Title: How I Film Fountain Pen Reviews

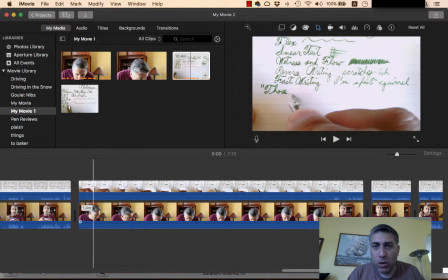(12:11)
Now I'm going to, let's see, I usually like one word written at normal speed even though I have more normal speed writing. I like that. So pause it we'll do this we'll split it there and
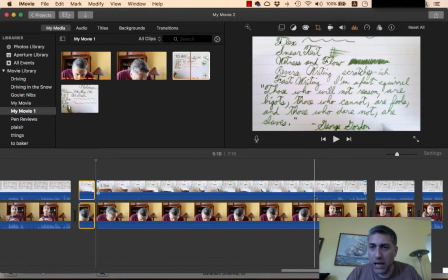(12:27)
then go down here I like one word at the end at normal speed split it there will be and then I'm going to speed this up
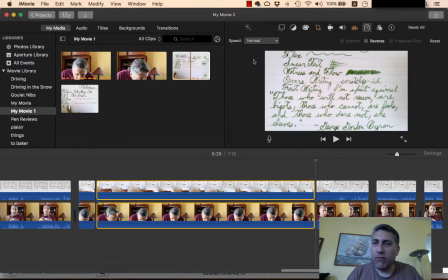(12:41)
so speed I do it fairly fast just because a lot of people a
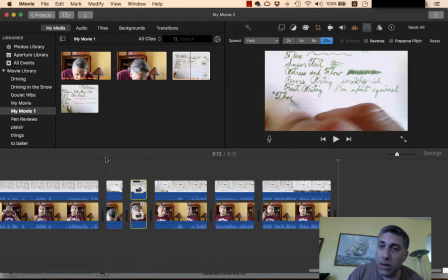(12:50)
lot people just don't want to watch me write a whole big long quote so that's what I do and there it is now that's
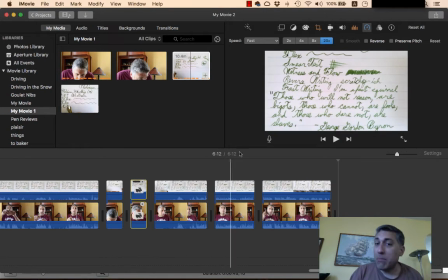(12:58)
sped up next thing I'm going to have to do so see now that brought it down to 6 minutes 12 seconds which means I could probably go in and edit some more but I'll tell you what this is a revisit so I'm actually talking about experience with this
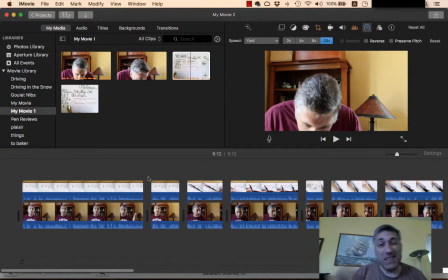(13:15)
pen so I don't mind that it's little bit over and I'll add about five minutes of title screen so this will be a six minute 17 second video which is longer than I like
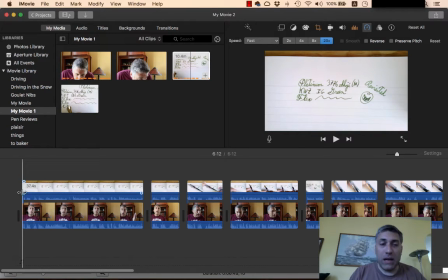(13:24)
but something I'm just going to have to live with now the next thing I'm going to have to do you'll notice that the audio is still in the
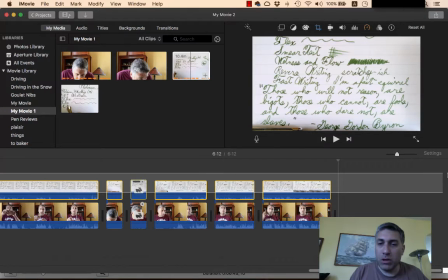(13:31)
writing sample I didn't mean to keep that so I'm going to real quick select all my writing samples I'm going to do modify, let's see, mute audio. I very rarely actually need that video.
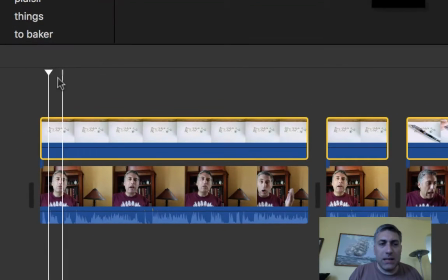(13:49)
It doesn't pick up the writing sound, so I figure why keep it. All right, so next thing I'm going to do is you want to see my pretty face. So I'm going to go through and do my cutaways. And I'll show you with just this bit here.
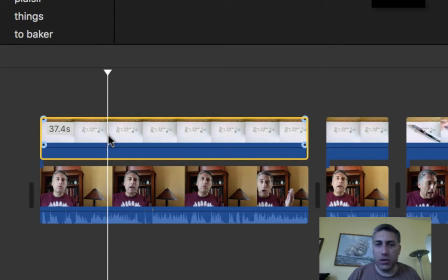(14:04)
I probably want to show my face when I introduce the pen. And as you can see, there's not a lot there to see. So let's do this. Let's give me about, I don't know, a few seconds with just my pretty face.
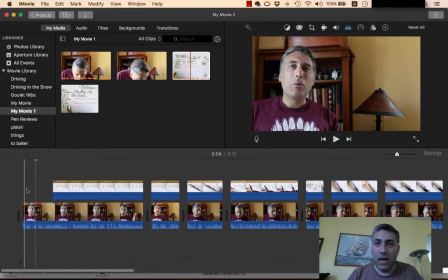(14:19)
We'll crop that. And I'm just going to chop this bit out. Okay, now you see me. But wouldn't it be nice to see that?
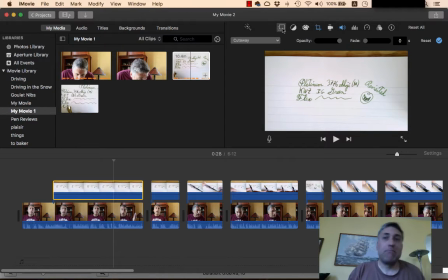(14:26)
But, you know, I don't want it covering up my face because, you know, I'm making the effort to set up a tripod and do a good picture in picture.
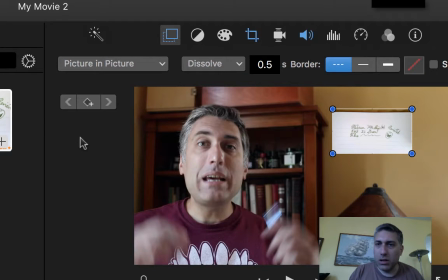(14:35)
So let's do a picture in picture. Now that's small.
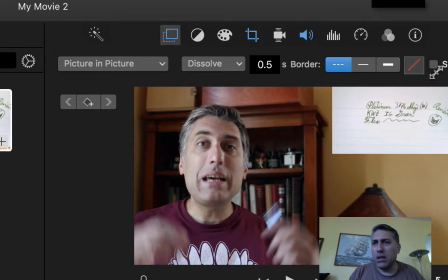(14:40)
Make it a little bigger.
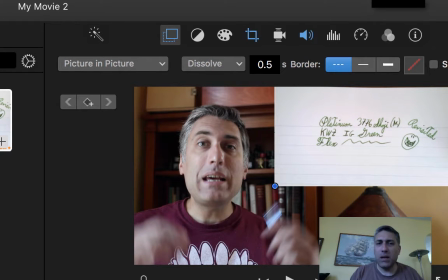(14:44)
Nice writing sample. Not too big. There we go. Probably could have zoomed in more, but it is what it is.
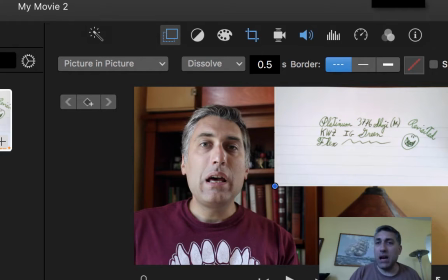(14:51)
Now you can see how I do cutaways.
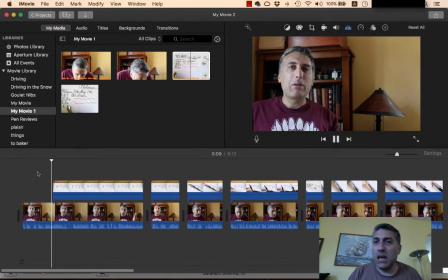(14:53)
So then when you're watching, you will see my cutaway appears. So I'm going to be going through this whole thing and deciding where do I cut, How do I do what kind of cutaways?
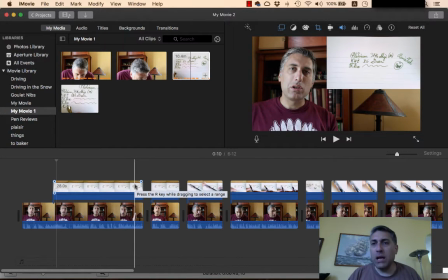(15:08)
Where do I want just my face? Where do I want just the writing? Where do I want to slip in some titles?
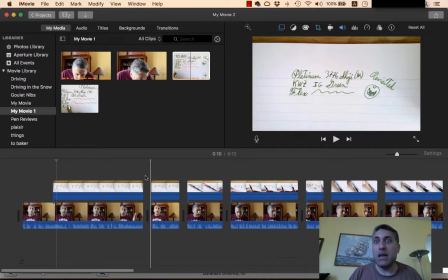(15:14)
And I know with the pen size, I will be slipping in some titles. I also know I need to slip a title in here.
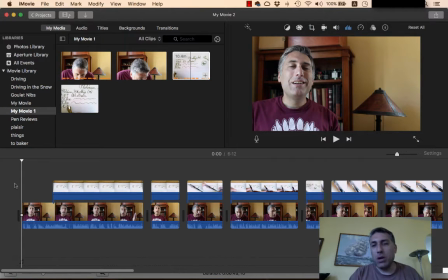(15:23)
So that's the next thing I'm going to work on, is I'm going to do all my cutaways. Then I will come back, slip in some photographs, and slip in some subtitles.
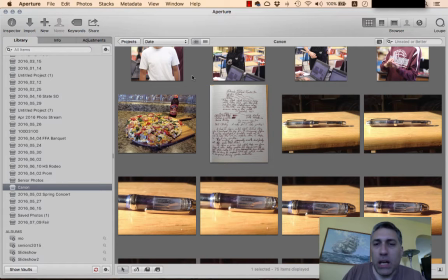(15:32)
So I'll show you how that's done next. Now what I used to do is insert a lot of cutaways that were photographs. Now, of course, the photographs are all basically on my blog, and I just insert cutaways of photographs if I just need to point out something.
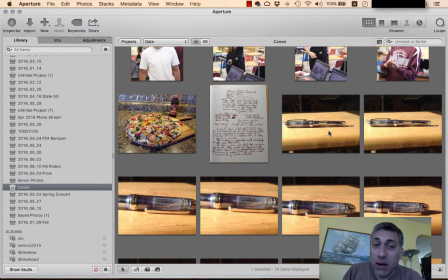(15:50)
But, interestingly, as I'm filming this right now, Anderson Penn is looking for a product photographer. Now I will concede that probably product photography for Anderson Penn does not pay as well as teaching in North Dakota,
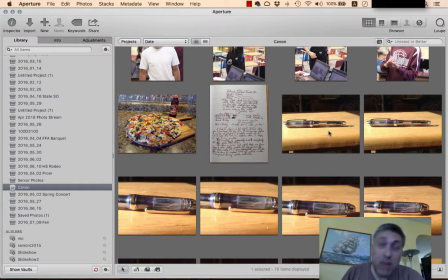(16:04)
but especially if you've been teaching as long as I have. But if you're interested in that, product photography is an interesting challenge. I don't have a nice little white, or I should call it a light box, like a lot of people should, and I would assume Anderson Pen does.